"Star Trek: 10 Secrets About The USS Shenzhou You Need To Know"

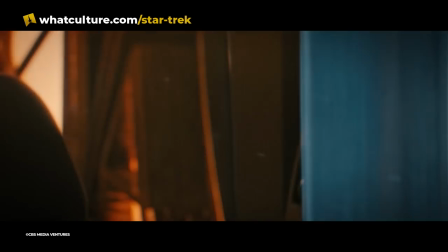(0:00)
Step back through time with me, if you will, all the way to 2017.
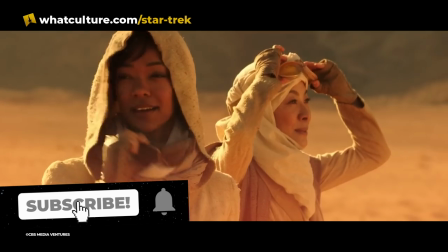(0:05)
A new show, Star Trek Discovery, airs, and we're really excited to see this new Crossfield class ship.
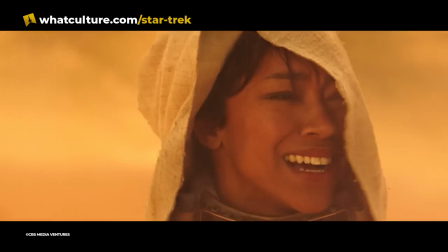(0:13)
And we don't get it. We're kind of thinking, wait a minute, isn't Jason Isaacs supposed to be in this?
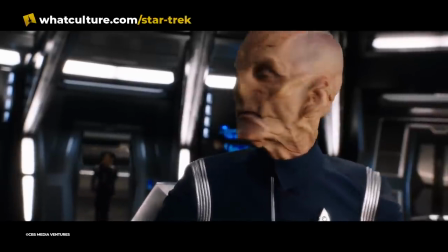(0:19)
Where's the ship? You'd be forgiven for thinking that actually Paramount, or CBS, All Access at the time, was having you on.
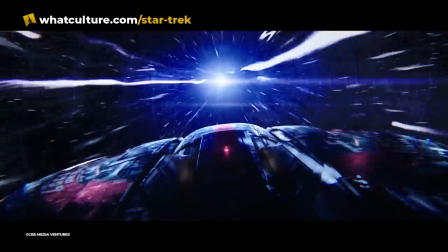(0:27)
The first two episodes of Star Trek Discovery concentrate on the Walker-class USS Shenzhou and her crew. And you might be thinking, okay, are we going to follow two ships?
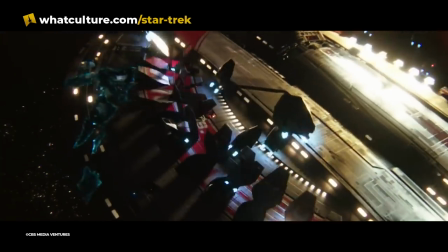(0:40)
Then Michael mutinied, Giorgio got knived, and the Shenzhou very suddenly wasn't suited for purpose. Despite the first two episodes being something of a mislead, the Shenzhou does continue to cast a shadow over the rest of particularly season one of Discovery, with a couple more appearances peppered throughout.
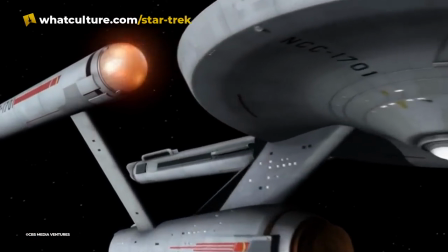(1:01)
There was enough that we certainly feel this does count as one of the hero ships from Star Trek's pantheon.
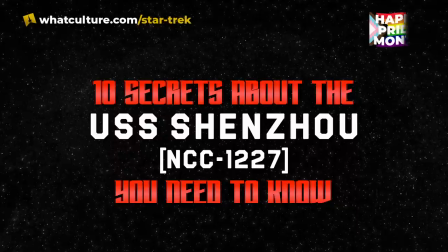(1:08)
So grab a glass and raise one in toast. Rest in peace, USS Shenzhou, NCC 1227.
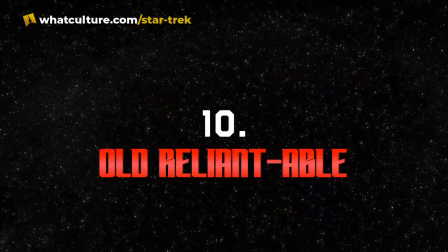(1:16)
Now let's analyze the crap out of you. Number 10, Old Reliantable. One of the lasting contributions that initial Star Trek Discovery showrunner Brian Fuller had was via the Shenzhou,
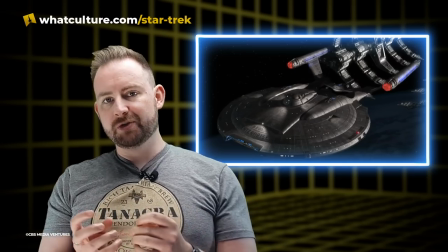(1:29)
he wanted to create something that would tie into Star Trek's aesthetic past, but was still progressing toward the future.
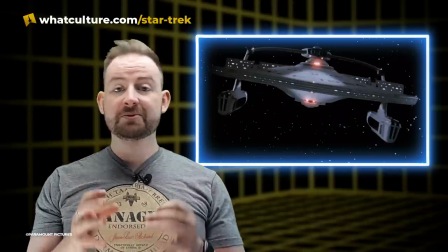(1:37)
At Fuller's request, the design team used the USS Reliant from Star Trek II: The Wrath of Khan as a jumping-off point when designing the Shenzhou.
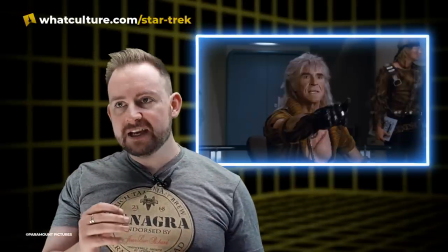(1:46)
He wanted audiences to get that feeling that they've seen ships like this in the past.
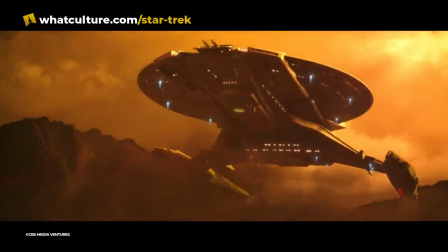(1:54)
According to Fuller, we wanted the Shenzhou to be a much more traditional design so that when you got to the Discovery and it looked different,
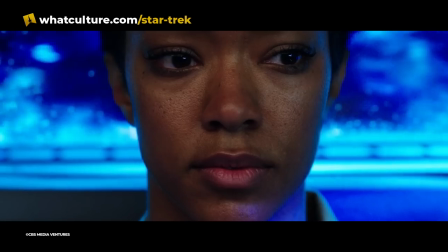(2:02)
you wondered why it was so different. However, there was another reason Fuller wanted to invoke the Wrath of Khan in this Starfleet design as well.
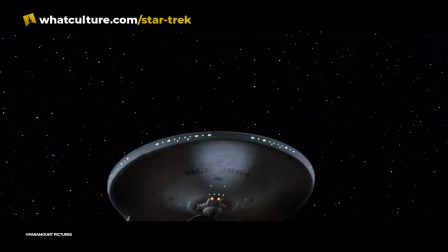(2:12)
The Reliant has a wonderful history of minority representation. We thought it would be a nice nod to echo its design with the Shenzhou because we
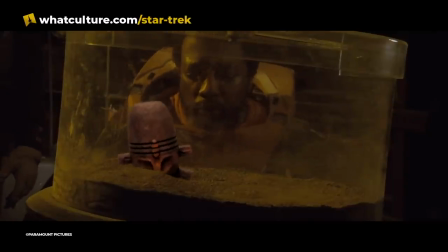(2:20)
wanted to give it a context that non-white Star Trek fans might appreciate.
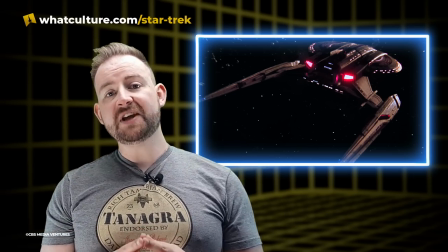(2:25)
For Star Trek Discovery, the Shenzhou would be a step toward additional representation in Star Trek,
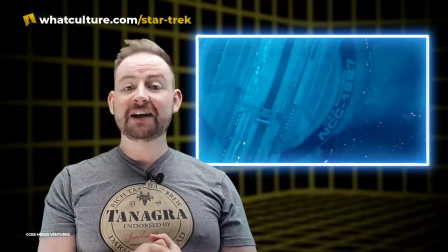(2:32)
both in the name of the ship itself and in her captain, Captain Philippa Georgiou.
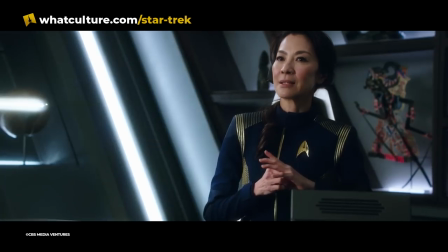(2:38)
I wanted an Asian female captain calling the ship the Shenzhou after the Chinese space
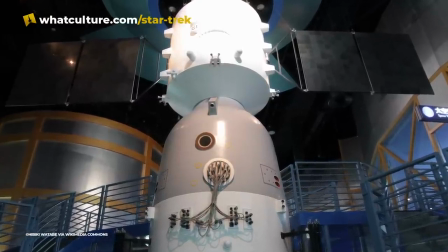(2:44)
station felt like a wonderful way of acknowledging the scientific achievement of the Chinese community.
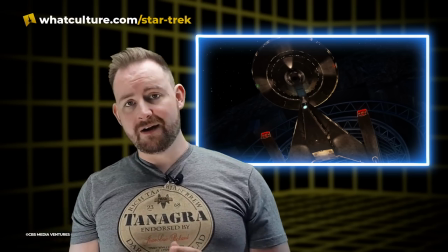(2:49)
Number 9, the Upside Down. As the rest of the art department under Mark Worthington worked on the Discovery itself, veteran Trek designer John Eaves worked with the jumping off point
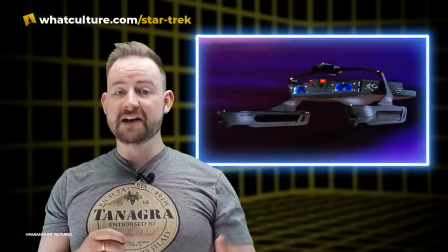(3:04)
that the Reliant was to be used as
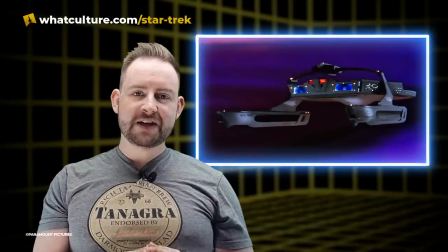(3:07)
something of an inspiration to both root and expand on the fact that the Shenzhou has its place in Star Trek
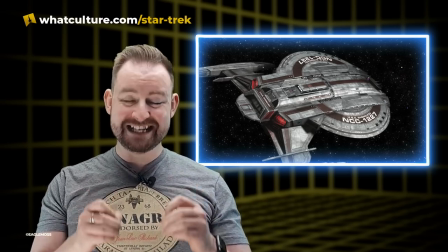(3:16)
aesthetic history.
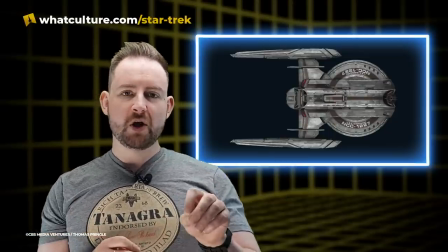(3:17)
Not only that, but he wanted the look of it to establish both where it came in the lineage and in the timeline of Star Trek itself.
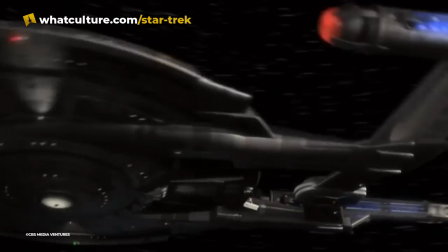(3:25)
According to Eaves, you'll see some elements of the NX-01 from the past, you'll see some elements of the Reliant from what's to come.
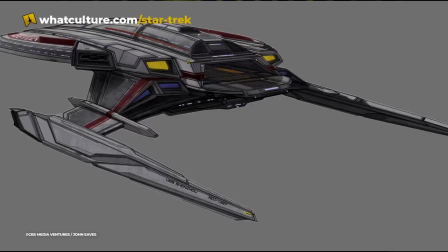(3:32)
I felt it was important to try and tie these time frames together in detailed form to put the ship into context.
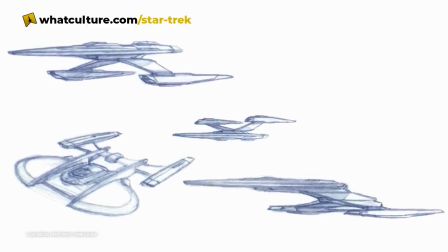(3:40)
Eaves produced dozens of sketches of the Shenzhou, adapting it, switching it, changing it.
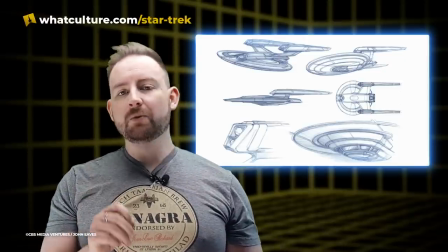(3:47)
However, with most of them having the warp nacelles on top at this point,
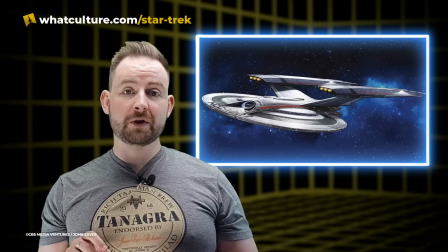(3:52)
when Brian Fuller and Mark Worthington both departed the series,
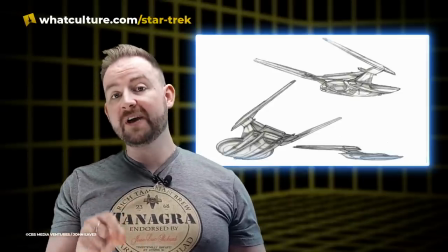(3:56)
only then was Eaves able to pin down the final look of the Shenzhou and flip it upside down. Todd Chernyowski was the one that finally gave good direction on it.